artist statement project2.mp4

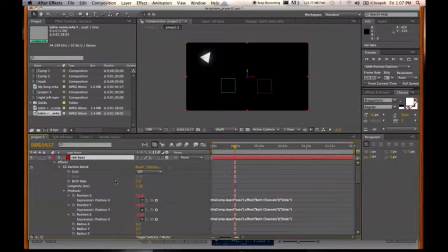And then once I had particular world on there, I parented the producer right here, the X, Y, and Z producer, to the slider of the value I wanted it to produce to, right here.
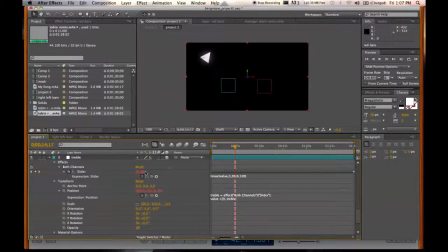So that means that these values that I made from the waveform are driving the animation of the particles. So ideally, the particles are going to appear in the manner that would reflect the music.
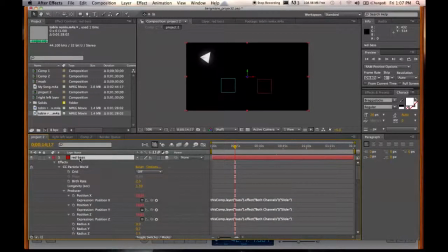And so I did, like, this is the bass, and this is treble. And I got this nifty little animation here.
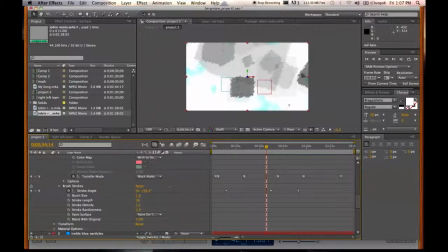And then from there I kind of played with adding an effect on the particles and then changing the particles to different shapes, whether they're cubes or, I don't know, spheres.
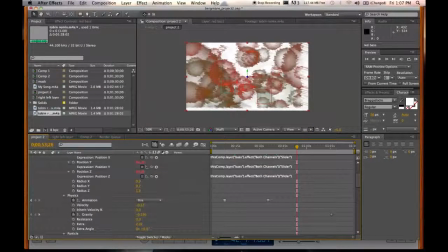and also whether or not they exploded outward. So it's just playing a lot with the physics and then the type of animation.
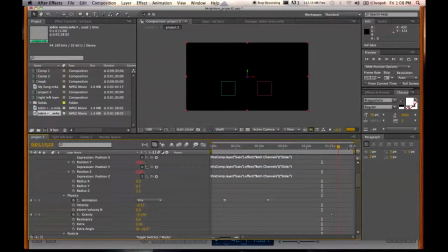And then I had that first movie. Well, that's not the end of it.
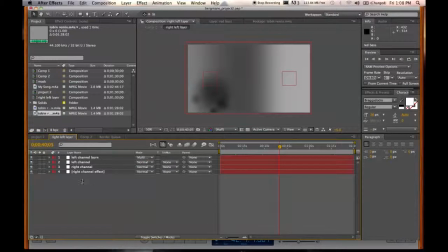From there, I basically did the same thing with the values again, but I did it for the left and right channels. I exported my audio keyframes, and then I only used a right channel and left channel,
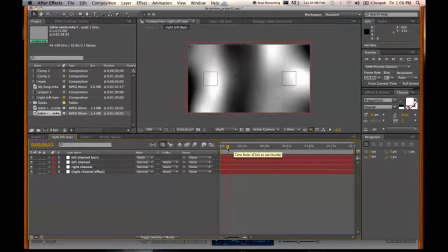and I parented animations again. Well, this is only just a black and white matte.
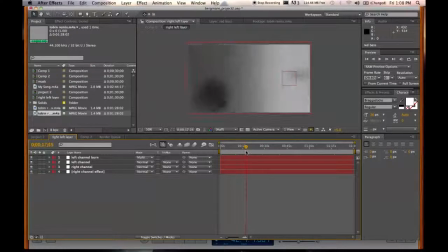I didn't want to have more particles on top of it. This is to kind of, especially if you're wearing headphones, you get the full effect of there's something going on in the left channel there and then the right channel.
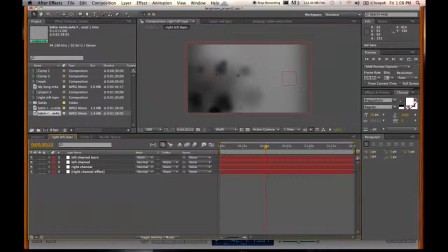And this here is just a burn, and the waves you see here, it's actually a 3D wave simulation.
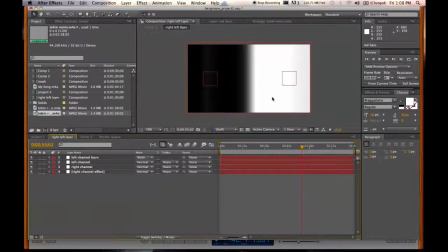So I have these two videos, one based on left and right channels where it's just black and white matte, and then the other one where it's particles.
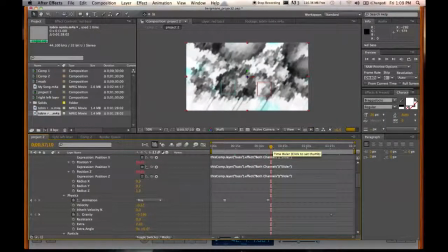I rendered the two videos out, and then I put them
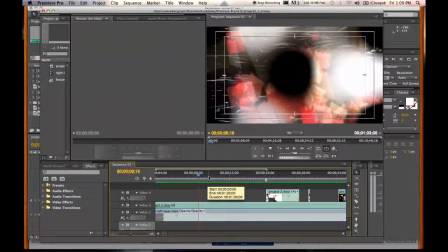into Premiere because After Effects on my computer takes a long time to render out, and it is just easier to put it in Premiere.
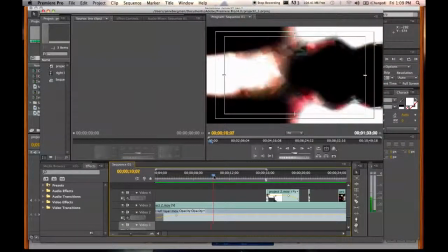From there, I just overlaid the two videos, as you see here, to get the final effect.
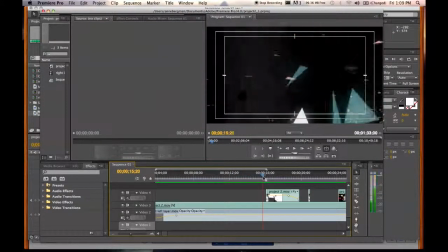And then a couple places where I wanted it to hit a little harder, and for whatever reason After Effects didn't interpret the values to hit where I'd want them to, I would just cut and put some more particles on top
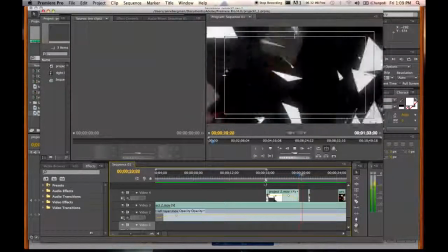in order to get the full effect. Like you saw there.
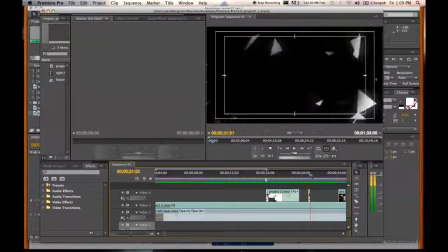Create a couple quick cuts,
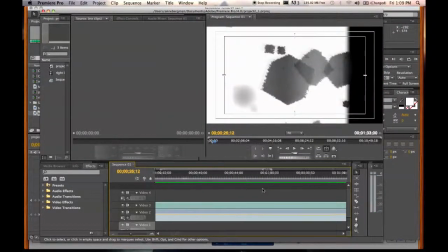and then I have the final project, and that's what you'll see in the link below this artist statement.
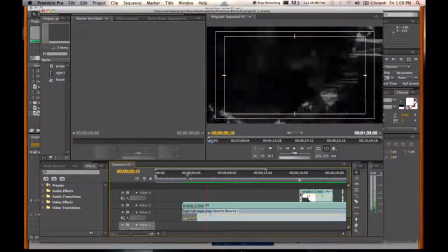Thank you so much for watching. Any other questions, feel free to ask me.
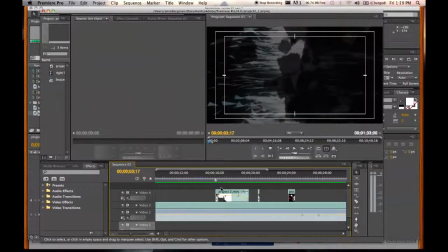I may be able to answer them, I may not, because I don't really understand what I created.
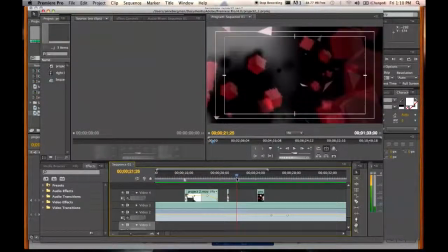But, for the most part, yes, it's pretty awesome. Thank you.